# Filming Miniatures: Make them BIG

Hey guys welcome back to my channel my name is Rohan and today we're going to be taking a look at how to film miniatures and how to make small things appear larger than they are. Let's get to it. What? Right I'm going to be breaking this down into three segments. The set, the filming and the editing.
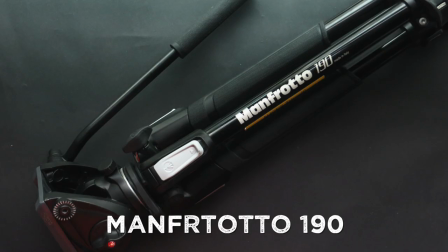2:07 But before that I want to show you what gear I use to film this entire thing. I have my camera, tripod, light stand, RGB light, penny board and my gimbal. All of which is completely optional by the way because the real magic comes when you make the best use of what you have right now.
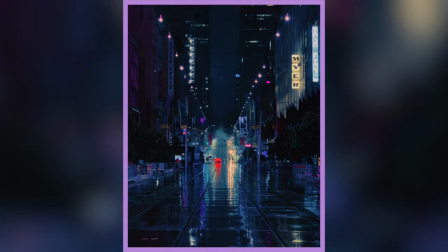2:23 Okay let's begin with the set. I wanted the set to look like some cyberwave city at night with all the RGB lights and purple hues. So I got a few of these LED strip lights. These are the ones commonly used to decorate your room and I wanted to use them as my track. I didn't want one big light to light up the entire track otherwise it would have made the cars look smaller.
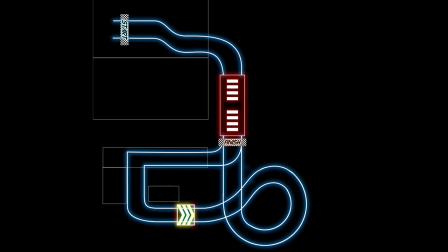2:42 So I use the strips as the only light source. This is how the entire track looks like. It's really short and in reality just takes about 40 seconds to go through with the RC cars.
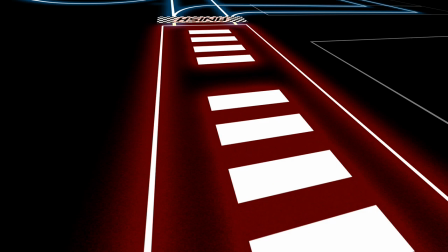2:51 It starts from my room and then there's this long straight down the corridor, under the sofa,
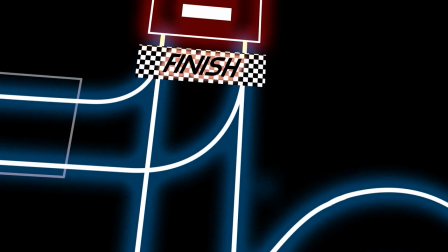2:57 then to this jump here and then to this big loop where they fly off to the finish line. So the interesting thing about building the set was the limitations. As I was coming up with the idea, Circuit Breaker had already started and I was left with only about 10 meters of led strips the entire track needed about 40 to 60 meters of led strips so i had to decide on which part i should film first build that film it and then
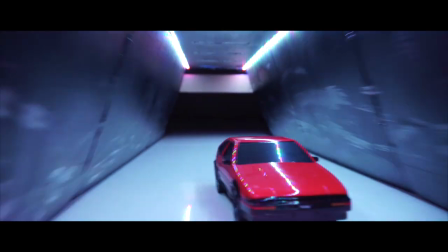3:19 move on to the next set i also wanted a part where the cars go through some sort of tunnel so i built one out of cardboard and i
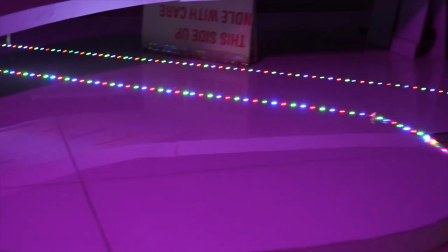3:25 fitted the led strips inside to make it pop the big loop is also made out of cardboard took me three days to build that audi if you need a place to test your cars call me Right, next we have the filming and this was a lot more complicated than I anticipated Ideally,
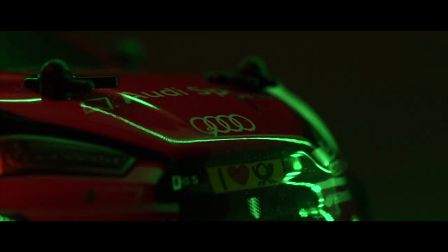3:39 to make a car look bigger than it actually is you're gonna want to shoot from as low to the ground as possible and with a normal
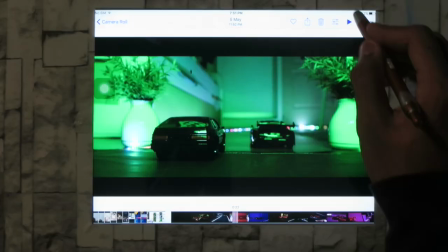3:45 car, it's easy but with this kind of stuff, you're gonna have to break your back for it So for tracking shots like these I tied my tripod to my penny board and
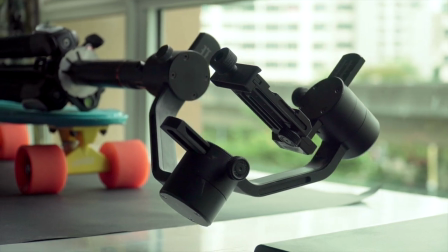3:53 hung my camera as low to the ground as possible and moved the whole thing with my feet This turned out damn
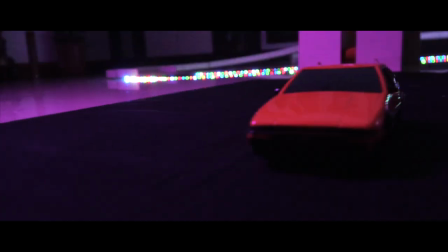3:58 well and to be honest, you don't even need a tripod or gimbal for this Get some duct tape and your phone and you're good to go One big tip I'll give you is to close down your aperture to like f8 or something This is because you want to have the whole car or
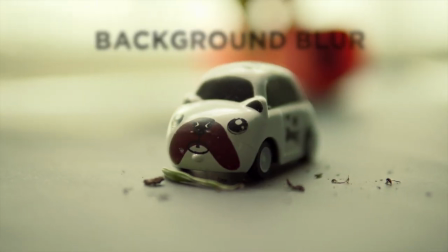4:11 object in focus To the human eye, smaller objects close to the eye are going to have depth of view or background blur Those of which tell the brain that yeah, this is a small object You don't really want that for your car So keep everything in focus And consequently, you're going to have to make your lighting brighter The movement of the car said to be solid It was difficult to replicate the inertia of a real car using these small and lightweight cars because they only had one speed setting and for some reason the Audi was always faster than the Trueno for more obvious reasons actually so instead of driving them with the remote control I had to resort to using this
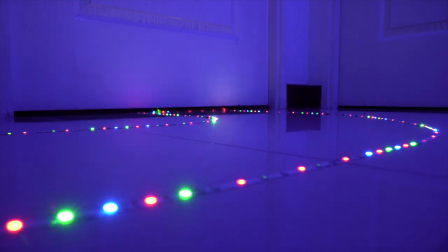4:48 fishing light I ducted it to the car and dragged them along while recording so as to get the speed that was necessary I really like this shot because I actually crashed the cars
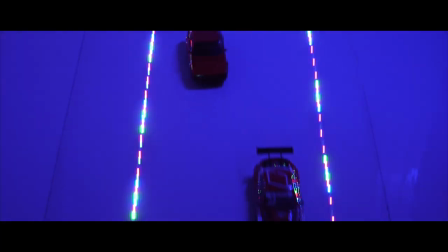4:56 into the camera but it looked like they were drifting or something so I used this in the end All the jumping scenes had had the cars held by fishing line as well.
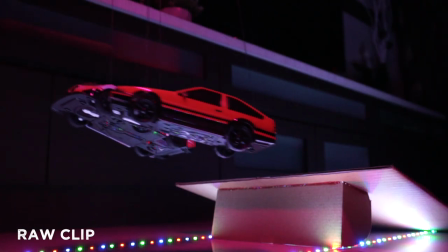5:04 So there was like fishing line here, I erased this in post and like here also. The good thing about fishing line is that it's translucent. So you can leave it in while editing and people probably won't notice.
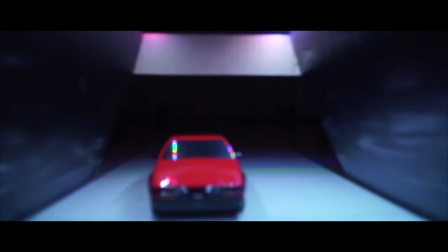5:18 This shot through the tunnel was fun as well. The whole skateboard and camera setup was too big to fit through the tunnel.
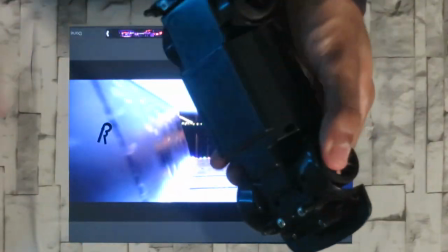5:24 So what I did was I dismantled the Audi. I stuck the camera on top and I drove the cars through the tunnel. That's it.